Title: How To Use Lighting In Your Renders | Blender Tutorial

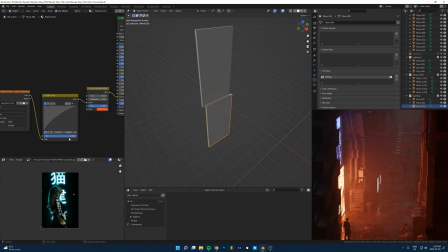(8:13)
So the main one is this red one down here. So it's just going into this one. So this is just running into this curves node here. It's just making it a bit brighter, just to kind of give it a more like blown out kind of look.
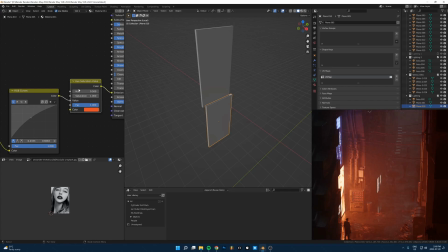(8:29)
And then that's running into this hue saturation node here. So it's running into the value socket here on this node. So that means any color that I pick at the bottom, the entire image is just going to be that color. And then the value here is going to determine which parts are bright and which parts are dark.
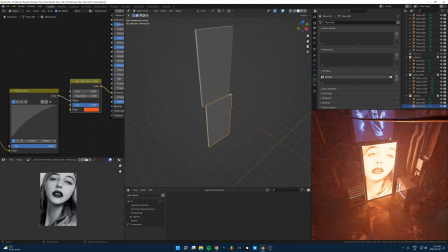(8:45)
So if I just look at these signs here, it just looks like this. It's just, yeah.
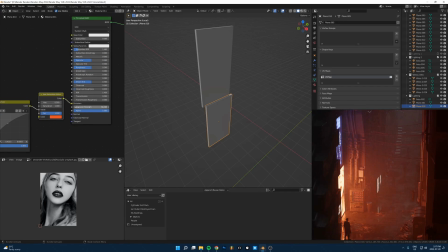(8:50)
And then that's just running into the emission color, and the strength is turned up pretty high on this one. The one above it here, you can see I'm doing the same thing, just running it into,
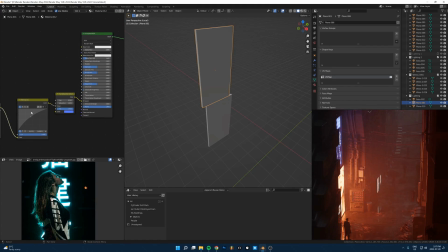(9:00)
it's this other image, and it's running into this one that's just making it blue. But the interesting thing here is that if we look at the strength here, this one is at 66, and this one's at 1/10 of that.
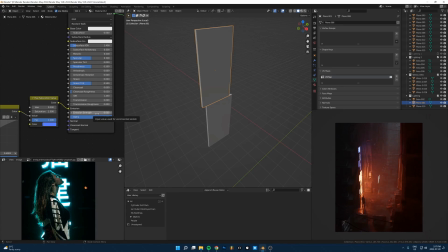(9:14)
So what happens when you start adding a bunch of like colorful lights in your scene that are all really bright, like if I turn this up, it looks cool, but it's just a bit too much for me. So I think when you start having a bunch of lights in your scene that are all really bright and they're like
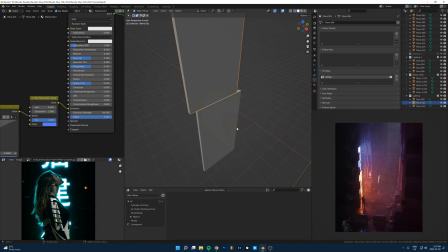(9:33)
multiple different intense colors, it's really easy to for those to kind of clash, and it just gets really messy really fast. So you can have those different colors, but I like to just keep that a bit more subtle on the second one, so that I just wanted one main kind of light here to one main color.
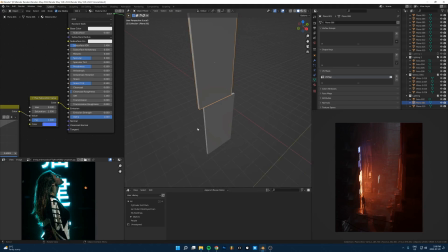(9:53)
So yeah, if I hide those,
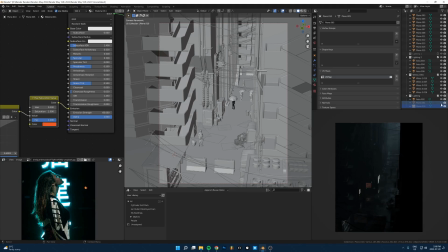(9:59)
Again, it's just all black except for there's just one light in the back, which I'll show you. Just one point light, which is...
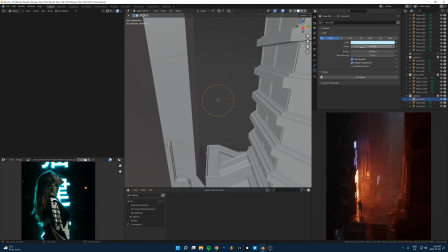(10:06)
So yeah, there's just this one point light over here. Try not to worry too much about the actual values like of the intensity of the lights, because it's going to change so much depending on like different scenes and how big things are and how far away it is. But it's this bright right here, if you can just see that.
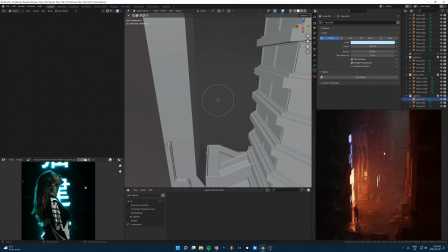(10:26)
Not doing a ton, but it's just kind of balancing things out a little bit in the back.
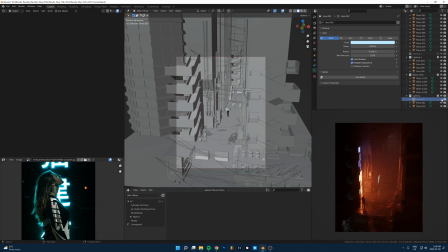(10:31)
So if I get rid of that, you can see it's not doing a ton, but it just kind of fills in some empty space in the back there.
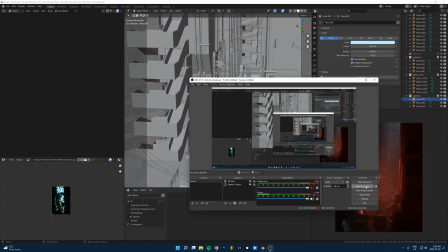(10:39)
Okay, so I think that's everything I wanted to show you. So hopefully that kind of shows how lighting doesn't have to be super complicated. If you just kind of find the right place to put things in, you don't have to do too much else. Other than that, yeah, follow me on Instagram. Subscribe if you want. Peace.